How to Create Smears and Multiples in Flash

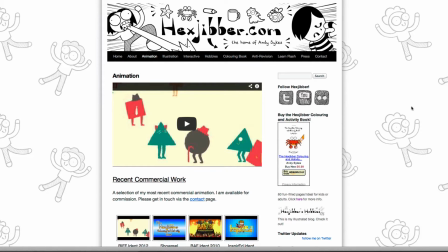0:00 Hi, my name's Andy Sykes. I'm an illustrator and animator, and I teach animation at universities here in the UK. Why not check out my website, hexjibber.com, where you can find animation and illustration by me, as well as more lessons in Flash and After Effects.
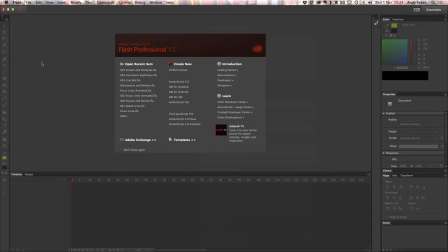0:16 Cheers! Hi, and welcome to my lesson on smears and multiples. Before I get started, let's check out a really good website. This is called
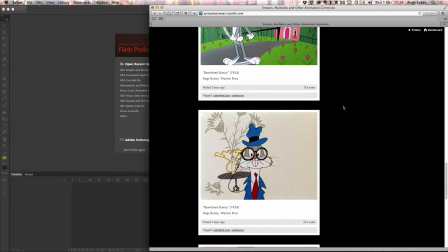0:30 animationsmears.tumblr.com, and you can see here is a kind of public blog where lots and lots of people post their favourite smears and multiples.
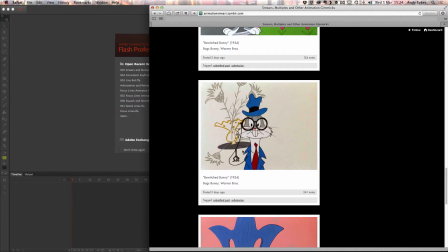0:38 So before I've actually explained what they are, you can see what they look like.
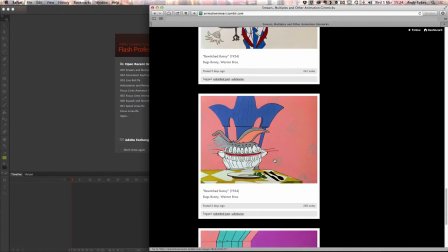0:46 So a multiple is where you have multiple drawings of the same object in one frame that creates this kind of smeary effect. Once film had got really established in the 1930s, animators started studying live action frame by frame. And when they did that, they were startled by the amount of transparent blurs in the live images. In order to make their movements more convincing, they started using stretched in-betweens. These are often referred to as smears and multiples. So let's take a look at how to do them.
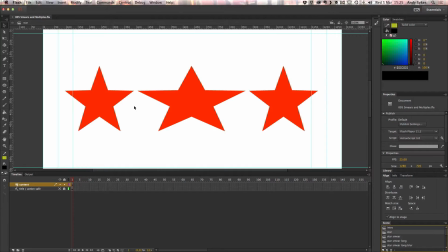1:23 Here is a picture of a star. This is what it looks like originally. In the middle, I've just used the transform tool to stretch it horizontally. And here it is in its original shape again on the other side of the screen.
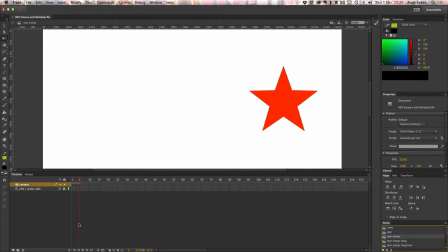1:38 So let's take a look at what that looks like if we put those frames together in sequence.
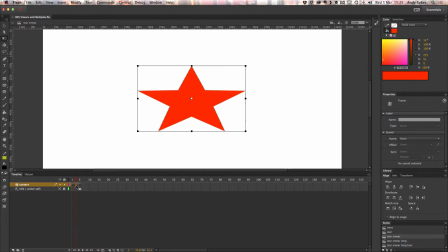1:44 So we've got our first keyframe there, lasting for 2 frames. We've got our smeared, stretched frame in the middle.
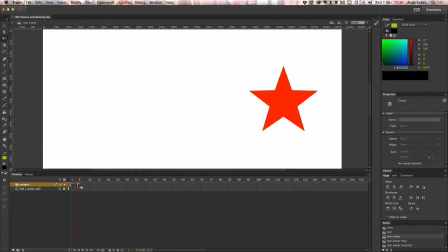1:52 That's just lasting for 1 frame. And then we've got our original shape on the other side of the screen for 2 keyframes. So let's play that through. That's what it looks like. It looks like our image is smearing across the screen.
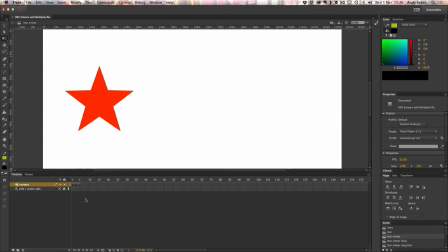2:08 It's simulating the motion blur that you would see with a film camera.
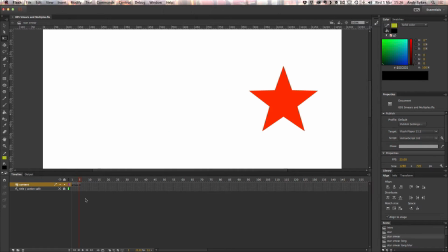2:13 And our eye naturally interprets that as very fast motion because it's so used to seeing those motion blurs on screen. So let's take a look at an even more exaggerated example. So this is our first keyframe.
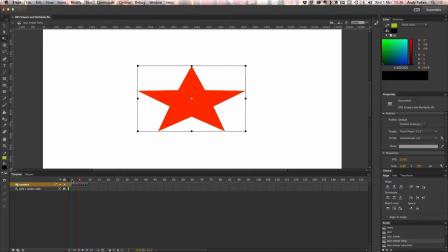2:29 This is our second. We've got that smear for 1 frame in the middle.
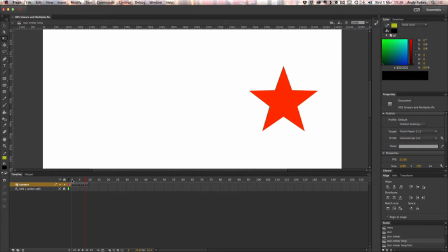2:34 Then we've got this frame, and then it moves slowly towards the edge.
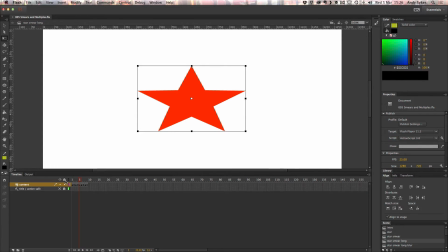2:39 So our animation starts off slowly. Then it's got this very fast motion in the middle, and then it slows down again.
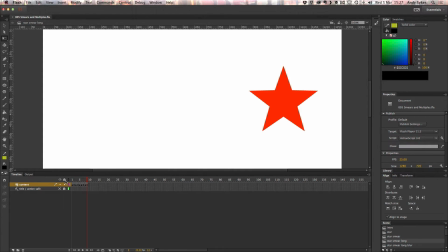2:47 So that looks like this. So because we've added a couple of extra keyframes, it just exaggerates that stretched, smeared frame in the middle and makes it look like it's speeding up and then slowing back down again.
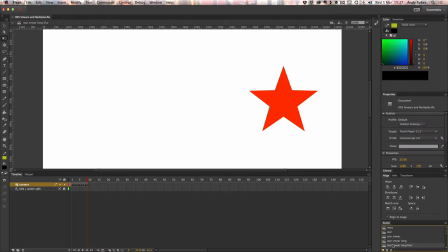3:07 So let's take a look at an even more exaggerated example.
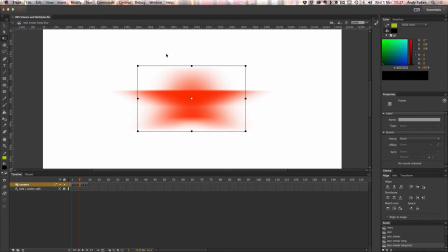3:10 So in the middle, it's exactly the same as it was before, except I've applied a blur to this star in the middle. Now, I've done that by making it into a movie clip symbol and applying a blur effect to it. See, we've got a blur filter,
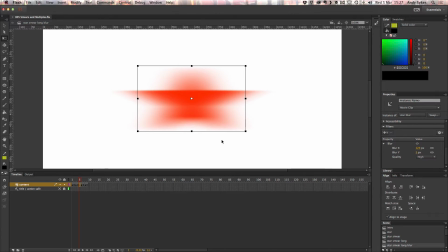3:29 123 pixels in the X direction and 5 in the Y. It's a horizontal blur because it's moving from left to right.
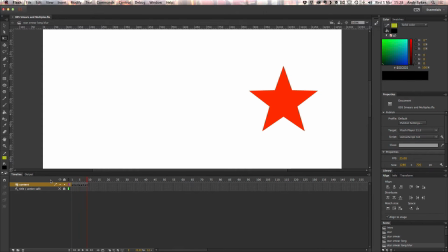3:37 So if you play that through, it looks like this. So it looks even faster because we've got that blur.
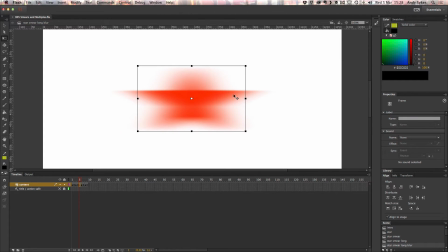3:44 We've only got the blur on our stretched keyframe. So there you go.
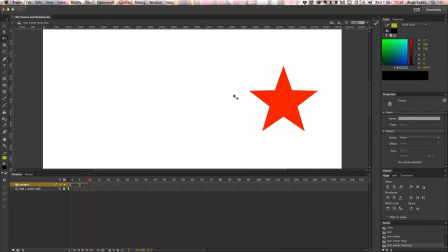3:50 Just by stretching that middle keyframe and applying a blur, we're getting this really cool effect. And it's simulating that motion blur that you would see in camera when you were watching a real film with live action actors in it. Let's take a look at a couple more examples.